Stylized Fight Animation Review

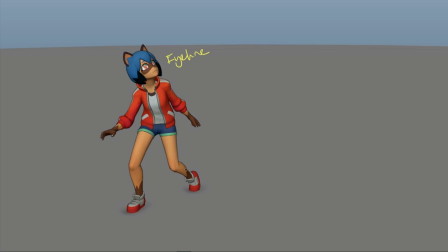492s
Either have her look where it feels like the creature is coming from, which I think is more in this realm, like down from this space. So she'd be a little more to camera, I think. I don't know what this drawing is, but maybe it'll make sense if I finish it, and it doesn't.
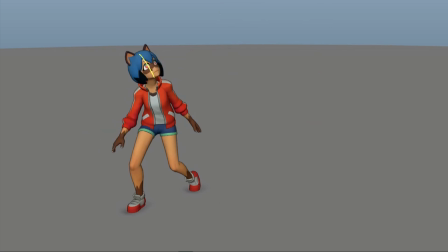511s
But I think what you've got here with the head turned is maybe a little too much, and she should perhaps be more over here. That makes a little more sense. It would be nice if she had some expression as well, but I'm not sure how limited this rig is.
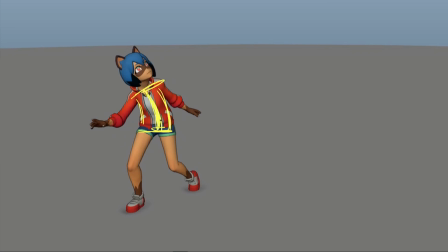526s
And then I think you could have her go from this reverse C into having the hips go over as she kind of settles, do a bit of a weight shift and have that reversal through there before going down into this antic pose.
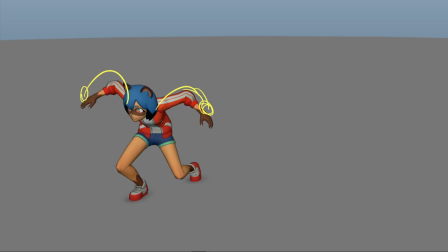541s
I think you could push that arms even more. Make sure we get a closed eye through here just to sell that panic and energy. And then make sure these arms are arcing. I like that you lead with this one. It's kind of interesting. And I think it works quite nicely because you've got the lead through here, the reversal, which is cool.
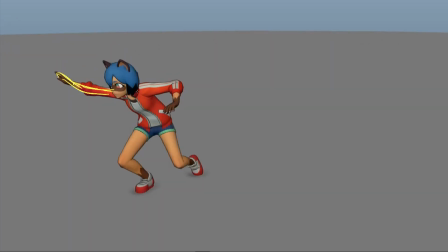559s
Everything moves on the same frame through here. I think you could just start to ease that on this frame a little. So maybe our hips have started just easing into that jump. Maybe not as much as I drew, but for everything to suddenly be gone and then fairly stuck in screen space there feels a little bit harsh.
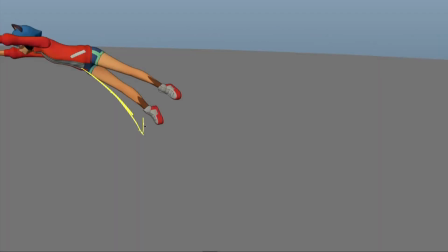577s
And again, I think you can break these legs up a bit. Could even have one a little more down, and then you could have one overtake the other.
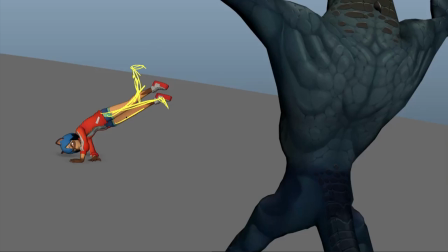584s
I don't know what that is. Maybe a knee? It would be cool if this back leg was this one. So it kind of overtakes it.
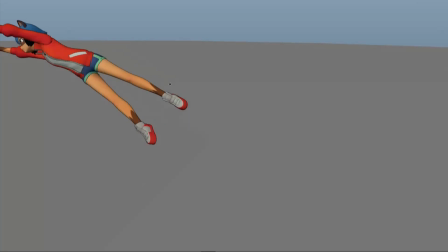589s
And again, I think this is another place you got to carry that energy that you're using.
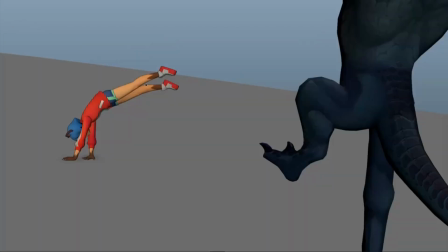594s
You got to carry that energy that you're using in this jump through the landing. Maybe a roll. I see that there's a side roll, but she lands like this with all of her momentum going this way.
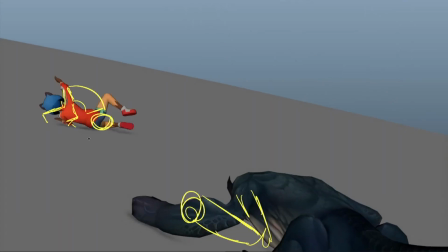605s
So she would continue that into something more like that and roll over into this kind of settle.
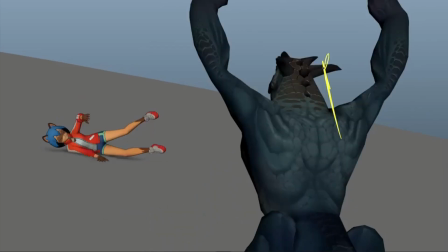612s
And I think with this guy, probably have something more like this. Just getting those elbows leading. I really think the body needs to, well, when I say elbows leading, I mean elbows leading the fist, but the body would be leading.
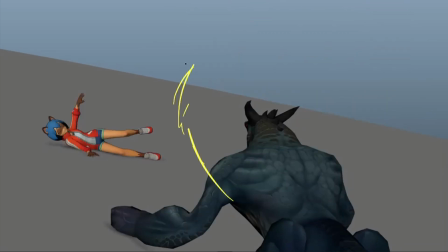624s
So here I definitely still have these fists coming down.
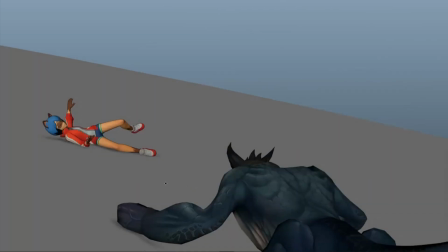629s
Maybe that one's a bit more down. And then I think how far out you're going is making this monster feel kind of weak. So maybe get that in, get it tighter. He doesn't feel like he's slamming down.
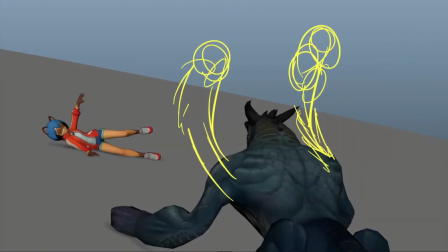639s
He feels like he's face planting, but he's just caught himself because he's put his arms out.
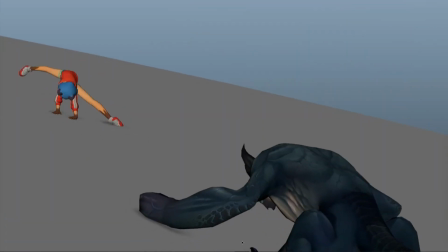646s
So if you want to make that feel more like he's in control, I'd probably get the arms back. I think you want to have her looking at him as well. Feels like all of this motion, she feels very out of control because she's not looking and she has no idea what's happening.
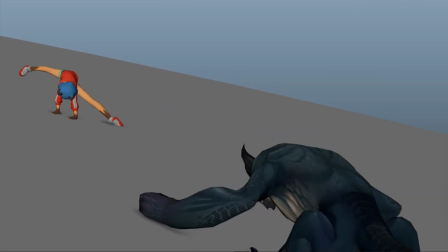661s
I won't comment too much on this movement. I think it's interesting, and if that's what you're going for, then that's cool.
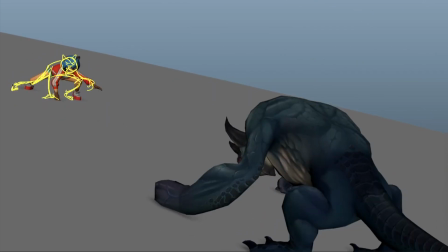667s
And I do think we could push this final pose a bit more, get a bit more flow through this leg, some kind of interesting angle through that. I think the splits is not the right thing to go for. It doesn't feel very feline or cat-like. That is the same thing, feline and cat-like. But yeah, probably go for something more like this.
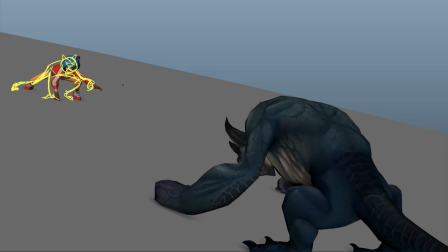686s
Again, carry that feline-like trait through the arm, little paw going, do the old cat licking his paw.
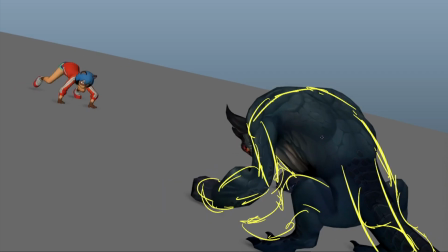694s
Yeah, this guy is feeling a little T-pose right now. I think you could get a little more difference in his pose. Get this leg forward, that one back. Give you a nice flow through the back there and just tie everything in a bit nicer.
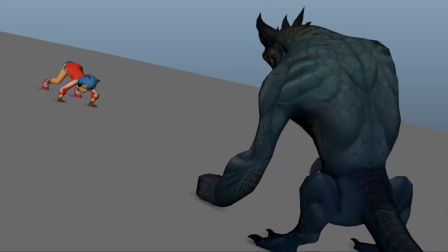707s
And having this kind of awkward squat that he has right now. I think if you're going for this kind of prowl antic that you might be because she's got cat features,
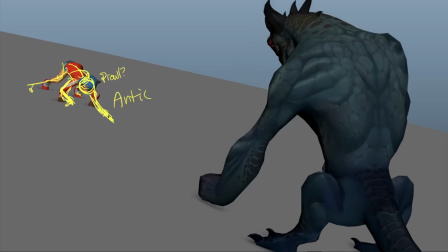716s
then I think you could maybe go for that long arm out and then this one kind of cocked back. Gives you a sneaking, prowling pose.
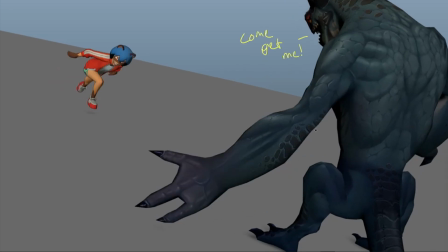724s
And then I've written come get me because it feels a bit like he is in a pose just waiting to be hit here, and he should really be, you know, firing up for an attack or just be doing something rather than waiting.